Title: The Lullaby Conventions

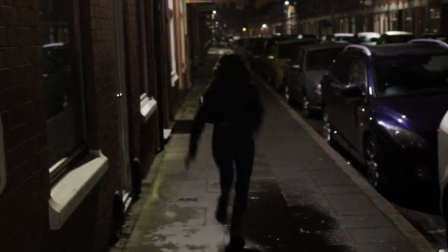0:00 In my trailer, I use many conventions, one being that there is a final girl who can escape the antagonist to live on for another movie.
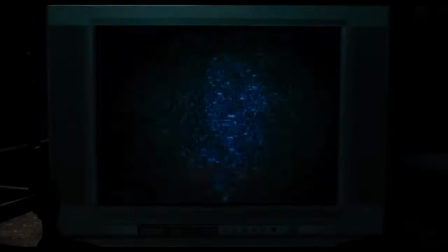0:06 Another convention is that the antagonist is masked, therefore hiding his identity, as there would be no point if he was known and seen.
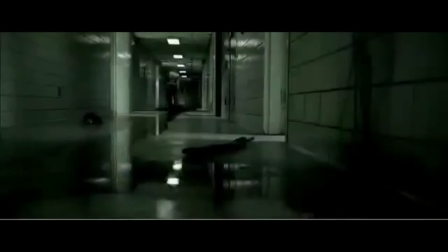0:13 In addition to masking his identity, the antagonist has also escaped from a mental asylum, which is also following another convention.
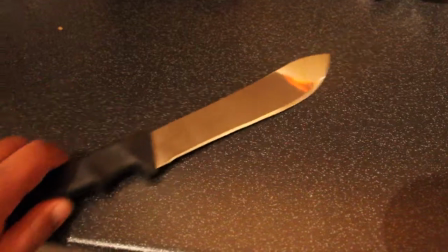0:22 Another convention was that the antagonist was having his weapon being the knife, which also plays a huge part in the iconography.
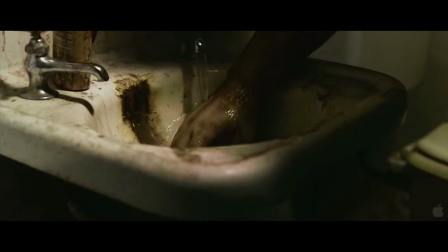0:29 Being a slasher film, by having the blood present at the killings, it makes them look more realistic and believable, which is also there on existing media products.
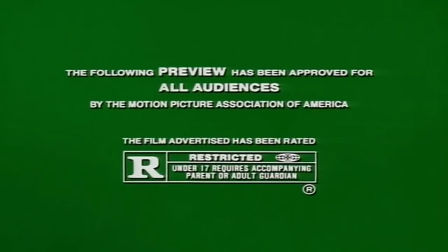0:37 I also followed institutional conventions by having a green screen which shows what the age range of the film is.
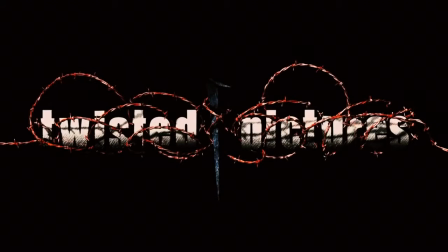0:43 Following this are the videos for the two main institution companies, which were Dimension Films and Twisted Pictures.
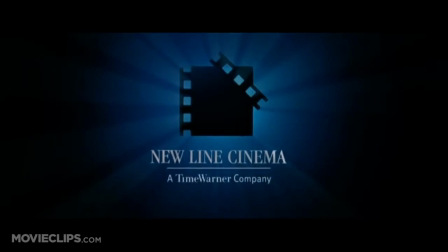0:49 This allows the companies to advertise themselves as well as allow the audience to see who was part of the film production.
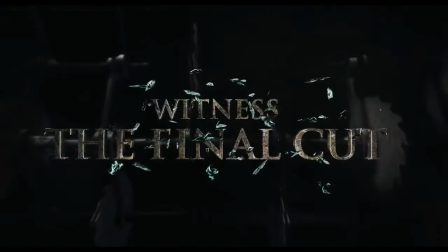0:55 The captions along the trailer helps the audience's further understanding of the storyline, and this is present in every other existing media product that I have looked at.
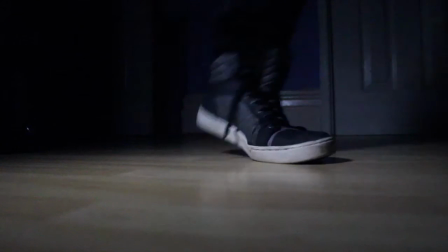1:04 The non-diegetic voiceovers work well in conjunction with the captions,
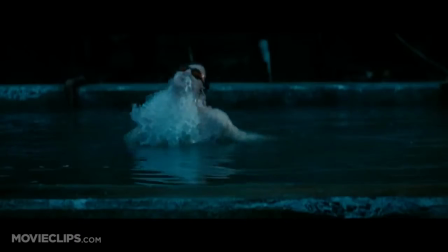1:08 whether it is the antagonist or just narration, as this is another way of translating the story to the target audience.
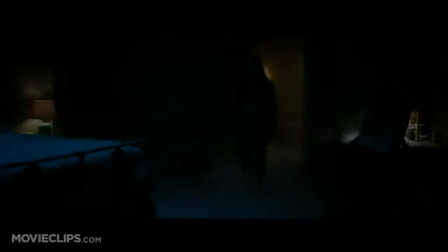1:14 What does this girl mean to him? Why her? I'm having these dreams, and there's this man.
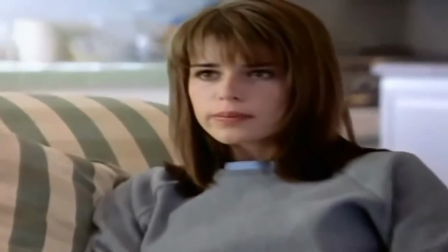1:20 Since the beginning. Someone who's seen one too many scary movies.
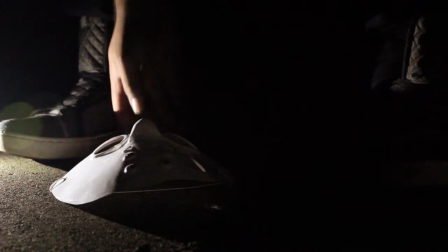1:26 I develop the conventions in the way that we get to learn that the antagonist has escaped,
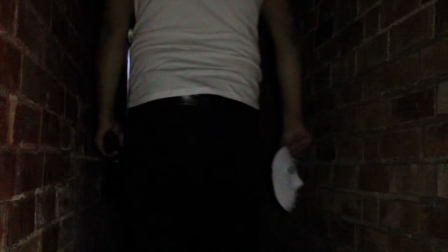1:30 not by getting information from the actors, but learning this information firsthand, as we see the antagonist straight away.
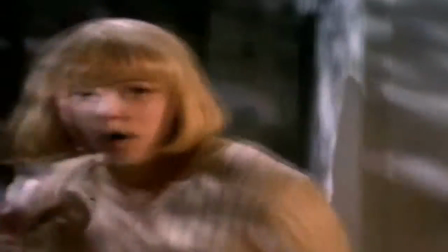1:37 The other convention I developed was showing that the actors were hiding in many locations to get away from the antagonist and confuse the antagonist as well.
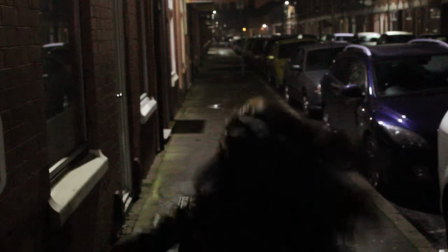1:45 I challenged the convention of having a different ethnicity of the final girl,
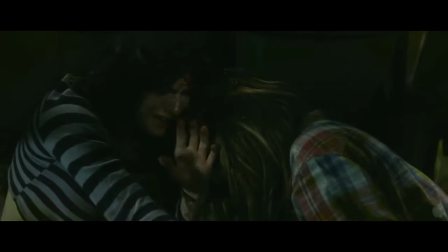1:48 as conventionally she would be a white girl with brunette hair, who is able to outsmart the antagonist in order to escape.
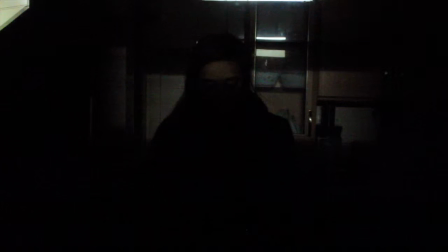1:55 The other convention I challenged was the first girl to be killed, who would conventionally be a white blonde girl,
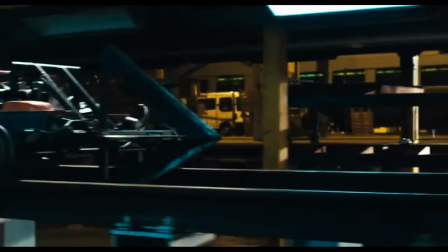2:00 as she would be the most vulnerable, as she would unknowingly be lured down to the antagonist,
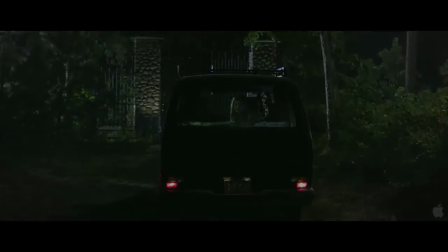2:05 as she would be the easy target to get rid of first.
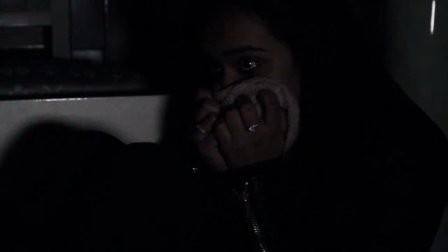2:08 The range of shots that I used were conventional, as in other real media they used a close-up shot to show the character's emotions,
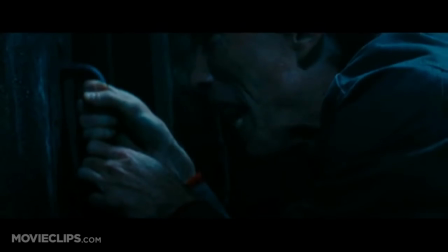2:16 so I did the same, as it is fundamental that the audience can see this so they have the same emotions as the character.
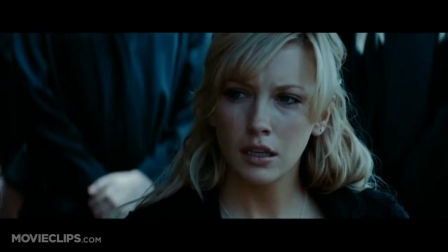2:22 Another camera shot that I followed was the high angle on the characters once the antagonist was in the house, as this shows that they are vulnerable and the antagonist will get them.
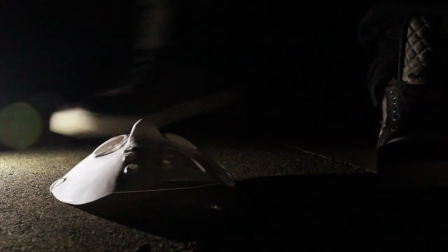2:31 In editing my trailer, I used many fades while the story was getting into it,
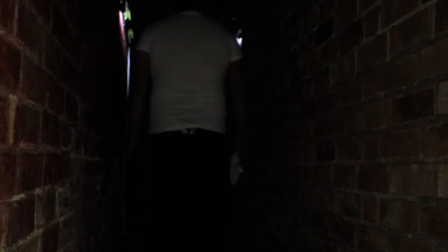2:35 as this shows a really calm atmosphere, and this was a convention used from the opening of the Saw trailer.
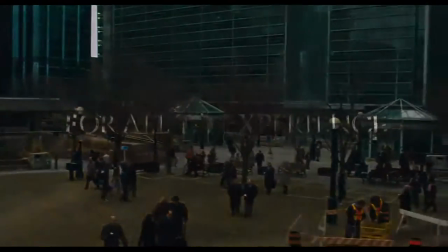2:41 Once the antagonist had attacked his first victim, there was a sudden change in the pace of editing,
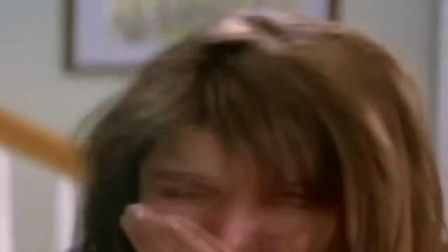2:46 so there was only flashes of what we see, and this is present in every other real media trailer.
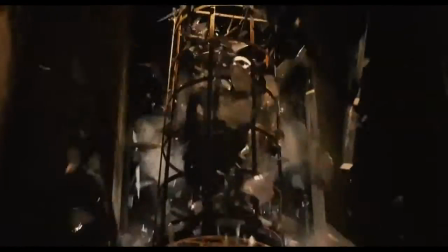2:51 In addition to the fast pace of editing,
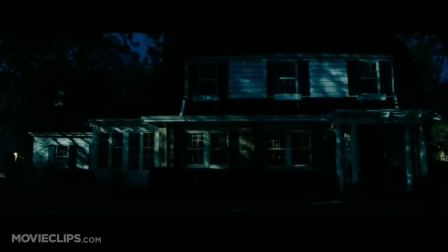2:54 this leads up to a more dramatic montage that gives the audience a real glimpse as to what else happens in the film without giving away who the killer really is.
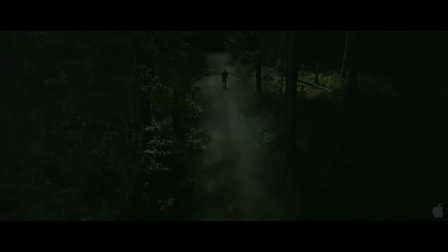3:01 The sound works well in conjunction with the camera shots and the pace of editing. In the beginning of the trailer, the music is fairly calm and the atmosphere is calm too.
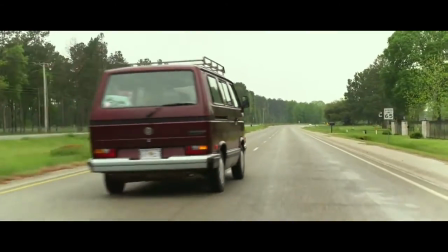3:10 This is exactly the same to the Saw trailer.
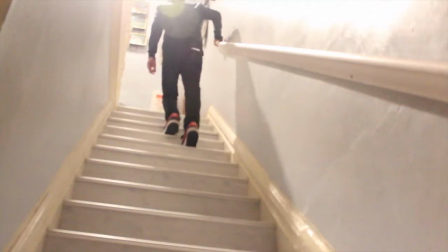3:12 Then when the antagonist gets his first victim, the music becomes more dramatic, instantly changing how the audience reacts to the visuals.